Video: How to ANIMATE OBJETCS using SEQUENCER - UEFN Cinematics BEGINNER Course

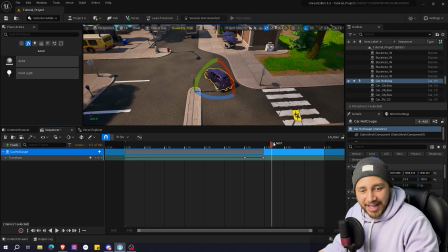[4:00]
It looks a little bit weird but I'll go with it and I'm going to be I'm going to go a little bit forward again maybe take the car around here and put
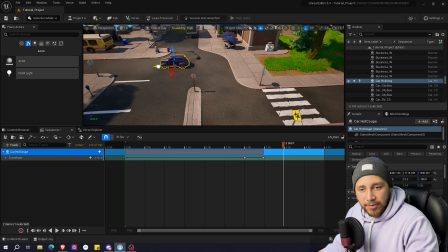[4:16]
it maybe around here I think and add another keyframe
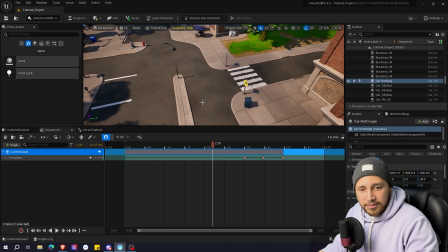[4:24]
so let's see how it looks and
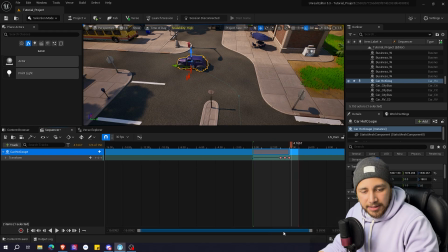[4:31]
now to end let me make the sequence a little bit longer maybe eight seconds so here at
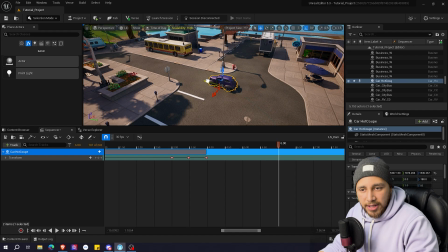[4:43]
the end I want the car to just drive straight here let's
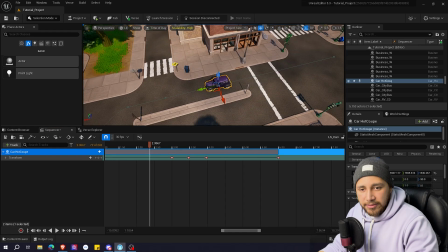[4:49]
add another keyframe so let's see how it looks so
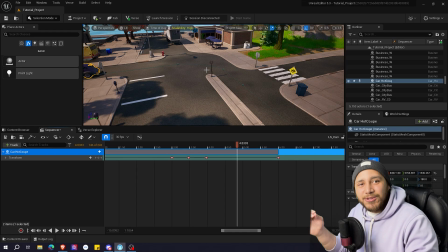[4:58]
it looks a little bit like it's drifting i'm going to leave it like that but you can twitch it create more keyframes and animate it however you like
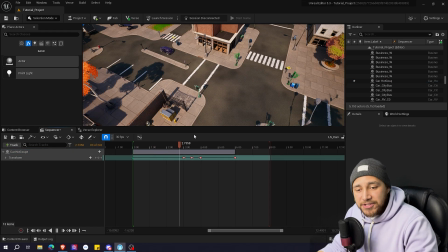[5:07]
and that's practically it to just animate it your object you can use these sequences to move objects in your map if you want the player
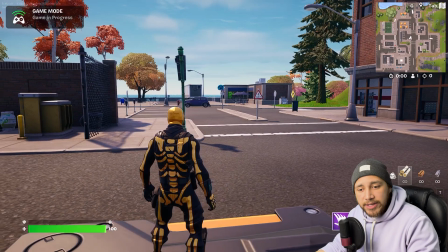[5:16]
to trigger something and then an object moves this is the way you do it in this case I want to animate this object because I want to make a
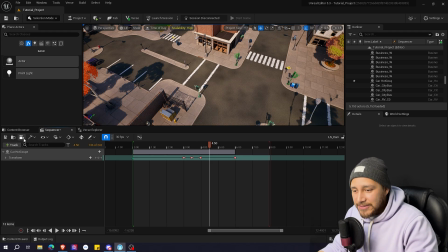[5:23]
cinematic so now I'm going to be adding a camera so I'm going to click here create a new camera and now I want to
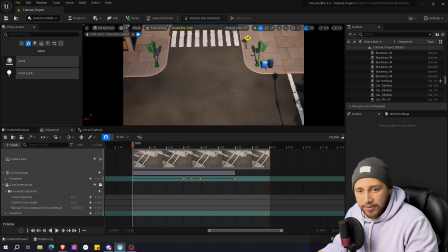[5:31]
go back to the start where the where the car starts and
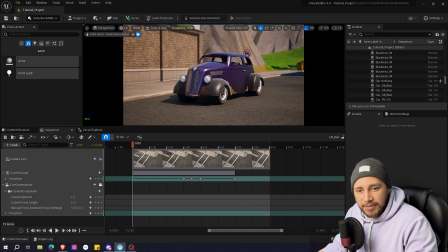[5:36]
I want my first shot to be like this because I want to follow the car along so here is where I want my camera to start I'm going to be clicking here on transform and now let's go around here which is
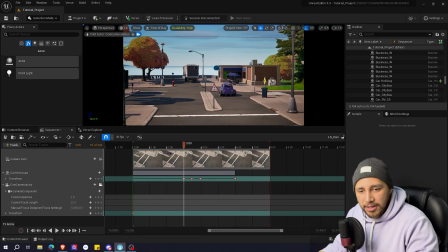[5:52]
when the car is around that corner I want my camera to
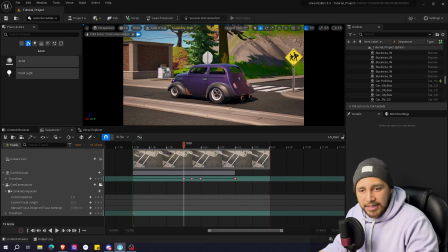[5:57]
be maybe like this like
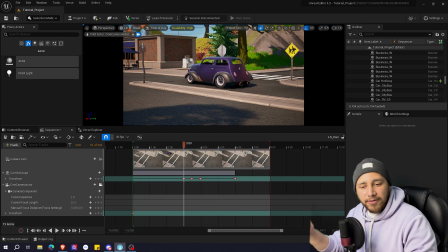[6:02]
watching the car a little bit further and now I'm going to press another keyframe so let's see how it looks so
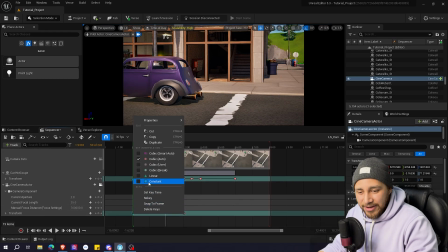[6:14]
as you can see the car goes really really fast at the beginning so I'm going to right click and make this keyframe linear let's see how it looks
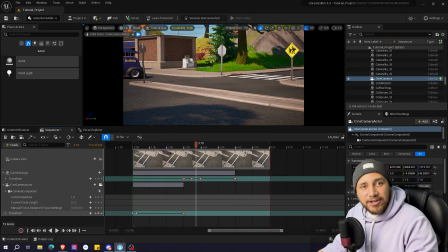[6:26]
yeah it looks way way better since it's linear it doesn't ease out on the camera movement so it follows the car better let's see one more time yeah I like it uh here in the corner I want the
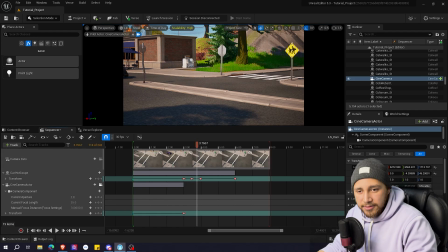[6:45]
camera to follow the car again so I'm going to pan a little bit here
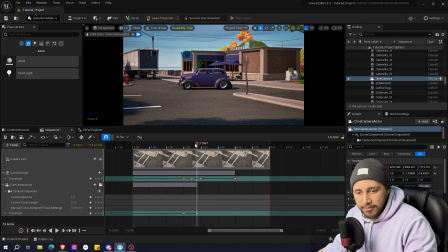[6:50]
add another keyframe let's see how it looks yeah
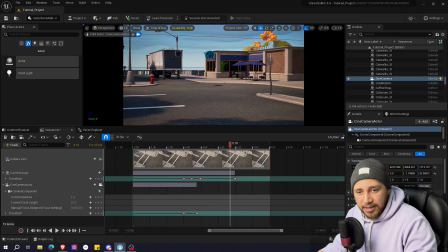[6:58]
I like it and now by the end I want my camera to go up and show us the sky
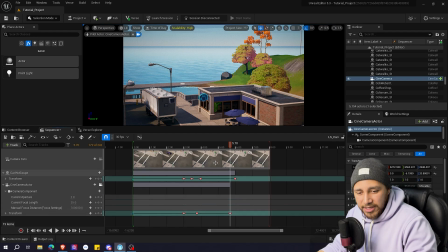[7:05]
and the trees so I'm going to create another keyframe here let's see how it looks yeah I like it for this last frame I'm going to make it linear again and
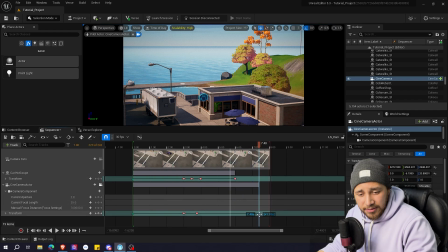[7:22]
I'm going to make it a little bit longer I'm